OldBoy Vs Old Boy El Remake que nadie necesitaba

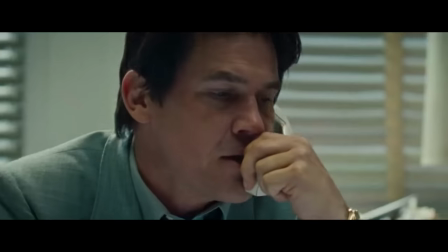Por otro lado, el leitmotiv es que le separaron de su familia, pero es que en esta situación se la suda,
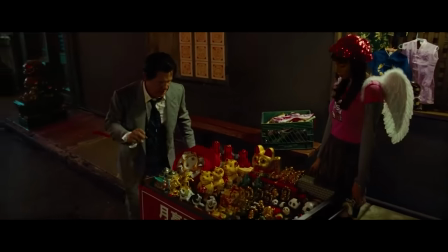algo que corrobora cuando compra el regalo de su hija en un puestecito a las 1000 de la noche,
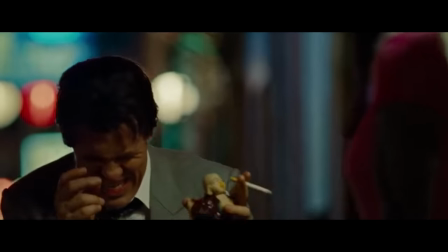como para cumplir. Y es un budita de un dólar, no las alas esas todo flaman que tiene la coreana.
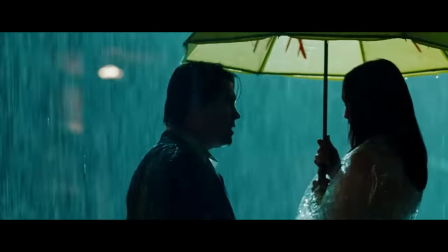Total, que Spike Lee decide arrancar su versión con muchos hándicaps. Vamos, que se lo puso a sí mismo difícil.
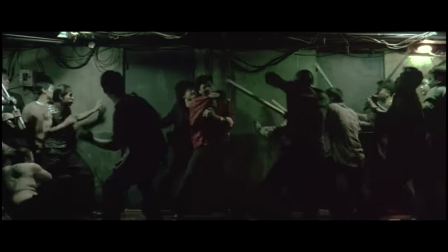Fue capaz de levantar el vuelo. Para saber qué tal lo hizo, creo que es interesante mirar la escena de la lucha, que sin duda es la más paradigmática de All Boy.
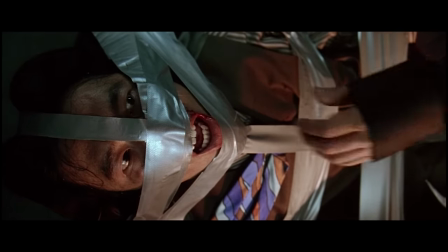Bueno, realmente arranquemos un poquito antes. Momentos previos a que se desarrolle el combate.
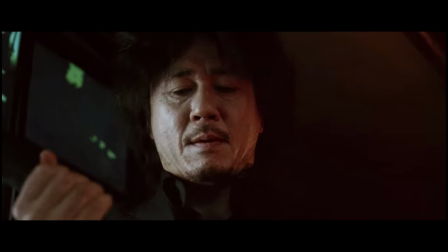Ahí vemos una incómoda situación donde Daesu accede dentista y le saca unos piños a su carcelero. Todo muy retorcido. Para empezar, lo que le hace. Para continuar, le tapa la boca, le prepara una avería y luego le deja hablar.
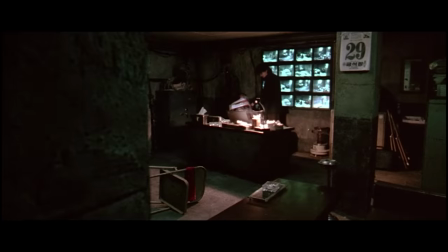Eso es chungo, ¿eh? Es como decir, lo que quieras, pero antes de comerme la oreja con lo que me vayas a contar, saldamos esta deuda que tenemos pendiente y ya veremos.
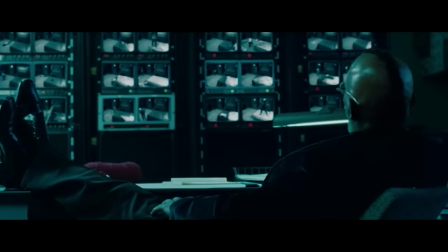En la de Spike Lee no encontramos nada de eso. Lo primero, Samuel L. Jackson no está amordazado.
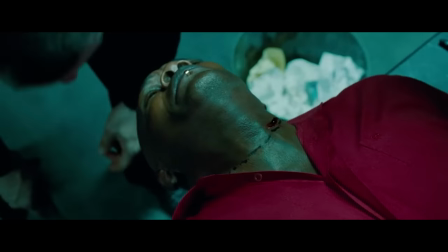¿Y por qué no canta? ¿Le molan las cicatrices de combate? Para continuar.
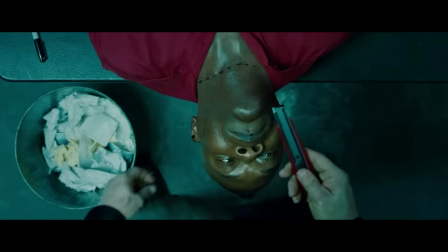Olvidémonos de la salvajada de Daesu. Ahora su calvario consiste en ¿unos cortecitos en el cuello?
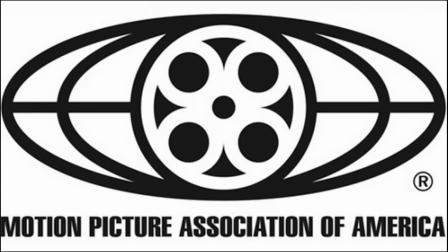Me imagino que es culpa de la MPAA, la encargada de evaluar la edad para ver las películas.
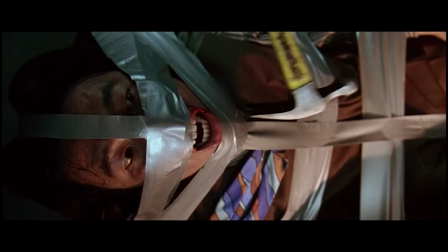Las mutilaciones, aunque sean de dientecitos, te envían al más 21 y esta versión es más 16.
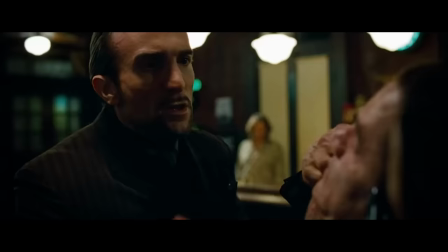Vamos, una cuestión de mercado. Creo que simplemente solo eso puede explicar por qué es tan blandita la versión yankee.
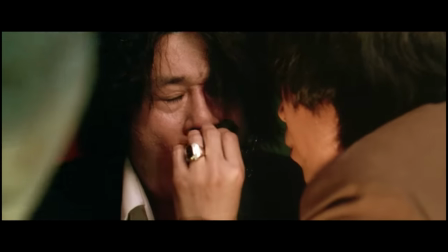Y aquí me surge una pregunta. ¿Por qué te haces una película bien violenta sobre la venganza cuando no vas a mostrar violencia para poder vendérselo a Disney?
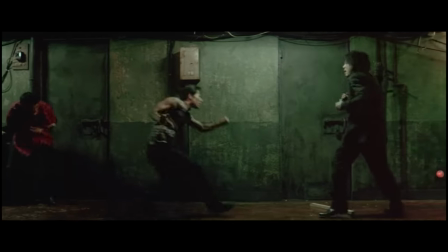Y ahora ya sí, vayamos con la secuencia de la pelea. Antes de nada. Bueno, joder, no paro, ¿eh? Y esto es muy personal.
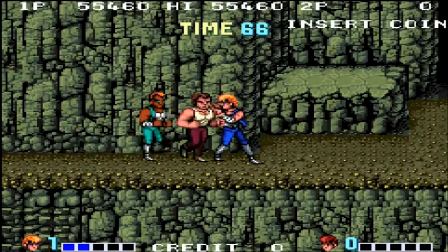Me pareció un enorme homenaje a los juegos 2D de las recreativas de los 90, tipo Doble Dragón, Cadillacs y Dinosaurios o Golden Axe.
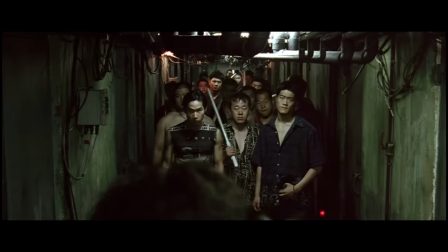Dejando esta paja mental de lado, Park Chan Booth arranca la escena definiéndonos el espacio.
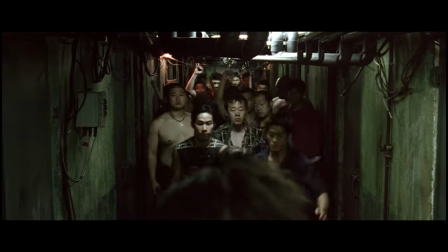Es estrecho, es decir, no se van a dar situaciones donde se rodea al protagonista. Va a tener una oportunidad de sobrevivir al poder enfrentarse uno a uno contra ellos.
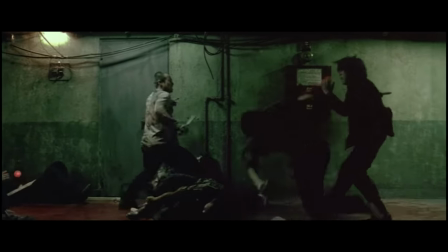Y así arranca un plano secuencia de tres minutos que forma parte de la historia del cine de acción.
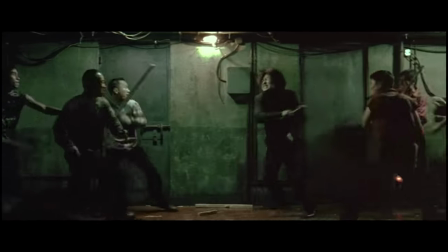La coreografía es hermosa. Daesu no se muestra como un superhéroe inmortal, Recibe golpes y los encaja a duras penas.
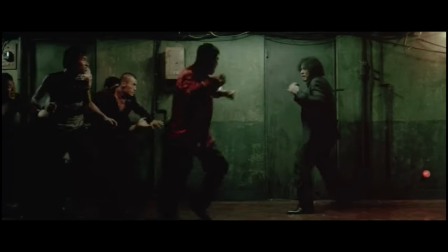Verle jodido tirar como puede para adelante hace que todo sea muy épico. Ahora vamos con la de Spike Lee.
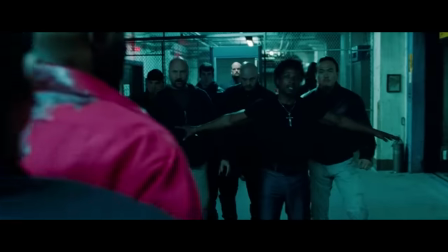También define el espacio donde se va a realizar el combate. Es amplio, mucho. De hecho, hay más distancia de seguridad que en un meeting político.
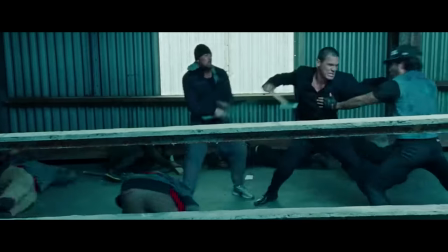No muestra un espacio angosto, todo lo contrario. Se ve que está rodeado por 60 tipos que esperan su turno para pegarle y realmente eso le quita credibilidad.
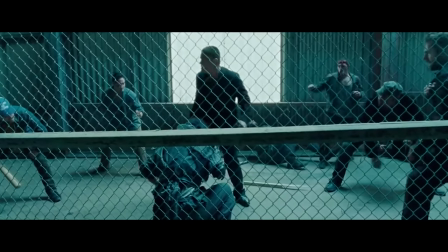Y bueno, también le quita dinamismo.
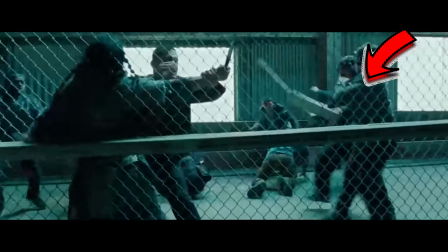Siempre hay en escena un tipo chocándose con el aire, pegándole a la nada, tropezando con lo que sea o incluso enfrentándose entre ellos.
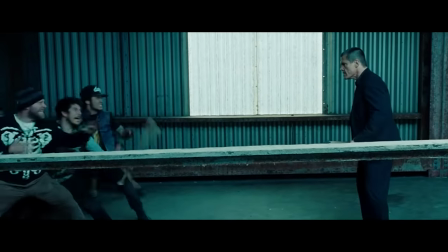Muy mal. Luego continúa y nos muestra una imagen muy parecida a la original, solo que hay una barrita en medio que no puedo parar de mirar.
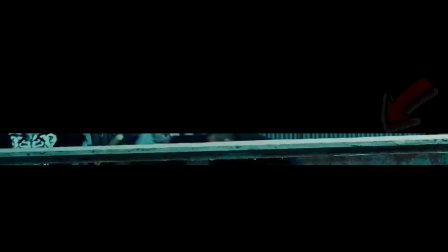Es como cuando hay subtítulos y la peli está en tu propio idioma, tus ojos están ahí, mirando letras y pasando de lo que ocurre en la pantalla, aunque estés entendiéndolo todo.
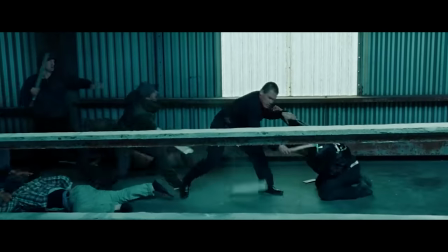De hecho, a veces empiezas a comparar lo que dicen los subtítulos y los diálogos… bueno, centrémonos.
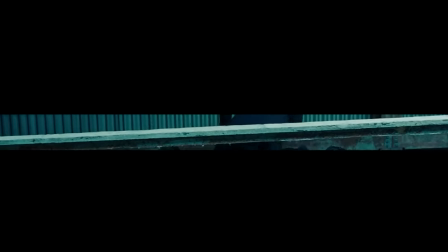No puedo centrarme porque hay una barra en medio que no me deja ver el combate. Todo un exitazo, no tener mi atención en la escena más movida del film. Por cierto, atentos a este despiste, aquí está el tipo peleando, vallita, barra de madera, etc.
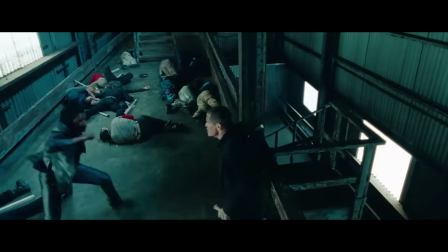El plano se abre, esto no es un corte mío, no es el original y, wala, desapareció, es otro fucking sitio,
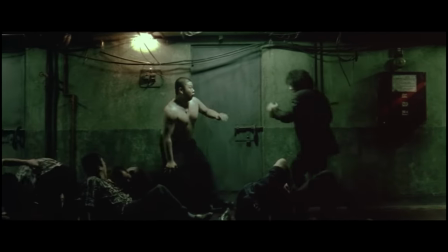ay dios mio y las cosas no acaban ahí, por otro lado, la epicidad que os he mencionado antes de la de Parchan Booth,
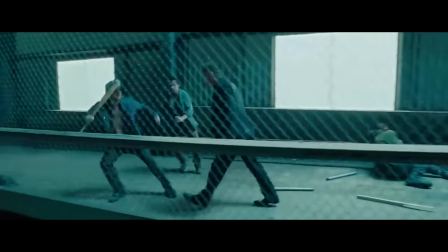desaparece, no hay esfuerzo, el tipo pasea y patea cabezas, es super yankee al rescate y, eh,
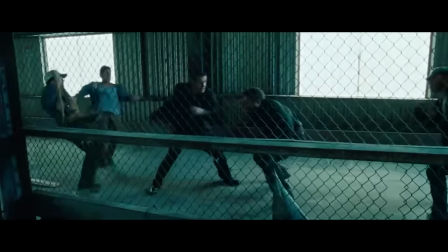que emoción tiene ver algo así, bueno bueno bueno y ahora viene lo bueno, lo que nadie esperaba y que me he guardado como un as en la manga,
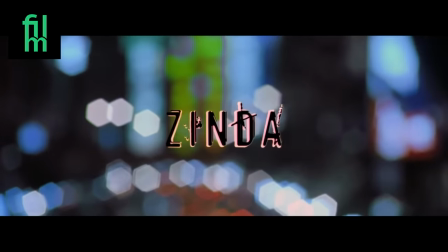voy a comparar estas escenas con el remake indio que se realizó sin permiso y sin pagar ningún tipo de derecho por la historia.
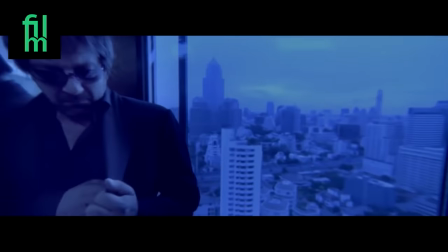Se titula Zinda y la tenéis aquí en YouTube.